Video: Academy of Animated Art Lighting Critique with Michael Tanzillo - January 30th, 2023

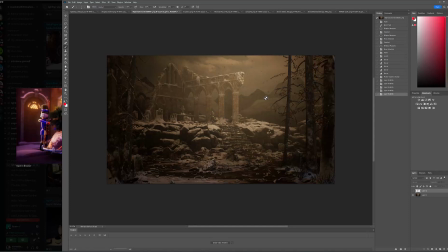41:00 And then I would also, if there is snow falling, which I think it is, the shapes are very dark and they almost look like spots on the lens of the camera. So I would either pull off the snow or make the value of them much brighter.
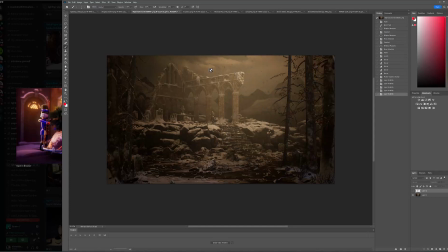41:17 Not like super white so they're blown out or anything, but like, but just like snow falls, it's pretty clean and you don't want it to be of any kind of a darker value.
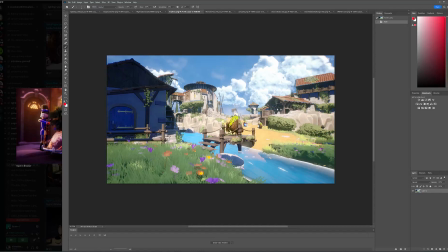41:29 This shot's looking a lot better from the last iteration that we saw. It's definitely feeling brighter, sunnier. I like that. I think there were like 3 things about this that I saw that I think could help.
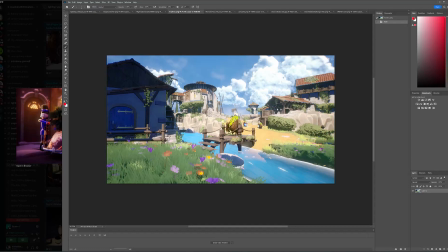41:42 One is I think there could be more warmth in the key side. Like that feels a little bit neutral, and I want to just push a little more orange red in there. 2, a lot of these, like especially if you look in the foreground grass down here, we're not seeing a lot of cast shadows in there, and it's just feeling a little bit flat.
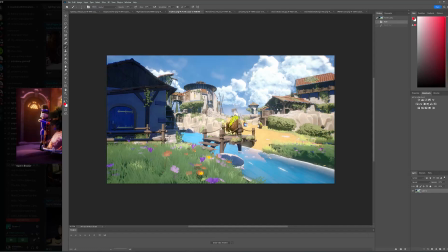42:00 And then number 3 is this shadow area feels a little bit saturated, and also we're missing some detail in there, because it's like once we lose the sky color, everything else is just kind of flattening out. It feels almost like an omnidirectional light, and that it's not casting shadows.
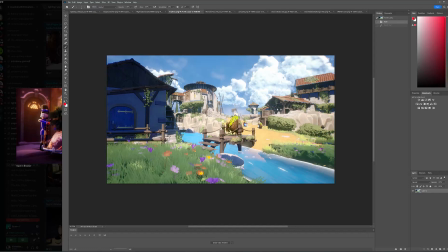42:19 So just make sure that there's some shadow casting differences in the fill value, just to create like underneath here, it should be darker around the base than down here, and same thing.
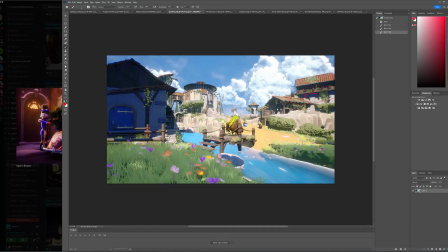42:34 With this, it should, like, you're going to get more bounce light around the base, and should actually be a little bit darker as you go up. So just finding variation in the fill values would be real important for this one as well.
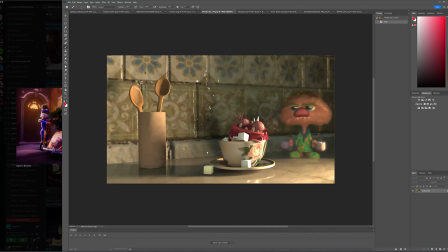42:49 All right, Holly, it's looking really good. I love this. I love the characters in the scene so much. I think the sugar cubes are looking a lot better. This one feels a little bit yellow green, and again, I would just push it.
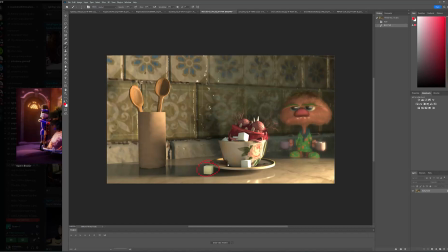43:04 I would just desaturate a little bit to make it feel a little bit more yellow. I think his highlights are good. His character looks good. I still want to get a little bit more of that key fill light on his face. Love the eye reflections in this guy. I'm also wondering too.
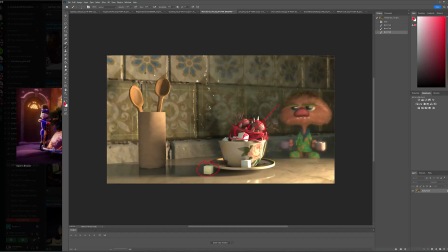43:28 Sorry, give me a sec. 2 things to worry that I'm curious about. One, just double check and make sure that the resolution on this tile is turned up to like 2K or so, because it looks a little bit low resolution now that the rest of the image is a higher resolution.
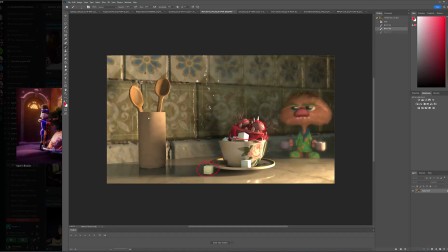43:47 And then I'm wondering if we can't do something to get some more variation on this pot itself. Like maybe it just feels a little bit matte, and like just a little something either in the roughness pass or the color pass, just to break up the value a little bit.
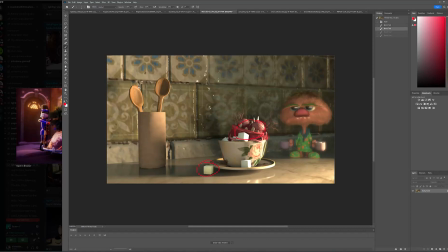44:03 It just looks a little bit too consistent. And then now that we're seeing again this in high resolution, these spoons kind of have I would smooth out the spoons if you can, because they look like, I feel a little bit of the, how do you want to say it? Like I can feel the polygons on it, like you feel like the straight lines as opposed to the nice curve.
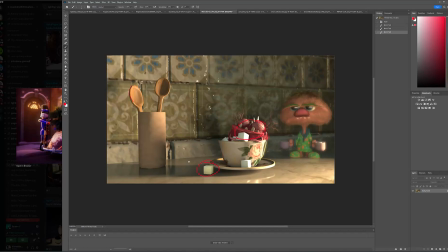44:22 But yeah, overall, really, really good. This is your best work that you've done so far, I think. This is my favorite thing. This is my new favorite thing in the world. So it's okay.
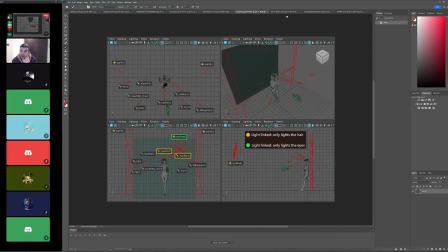44:33 And then, oh yes, the setup. All right, I think that's all of them.
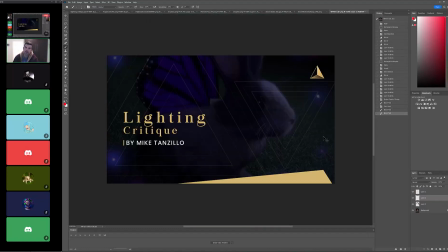44:39 Right? We get everyone? Yeah. I added one if you have time.
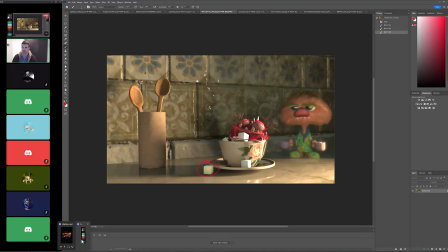44:45 If you don't worry. Sure. It's again, this is the last one I'm doing for the month, because we're coming up on the end of the month.
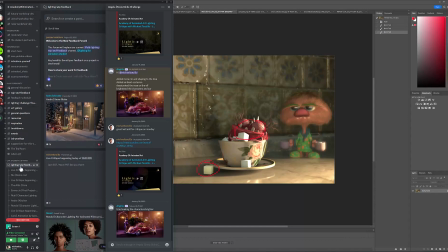44:51 Let's see. That's why I thought I'd throw it in there. I have a whole list of things I'm working on already, but I thought, well, maybe we'll add some.
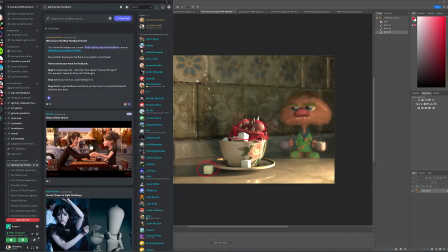44:59 Oh, nice.
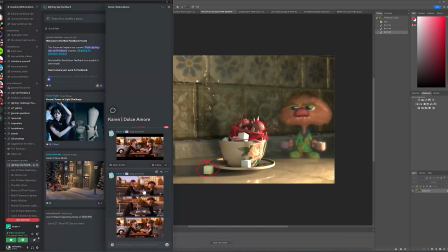45:05 What film is this from? Why am I blanking on this? This is like Pixar character. Oh, it's Ratatouille.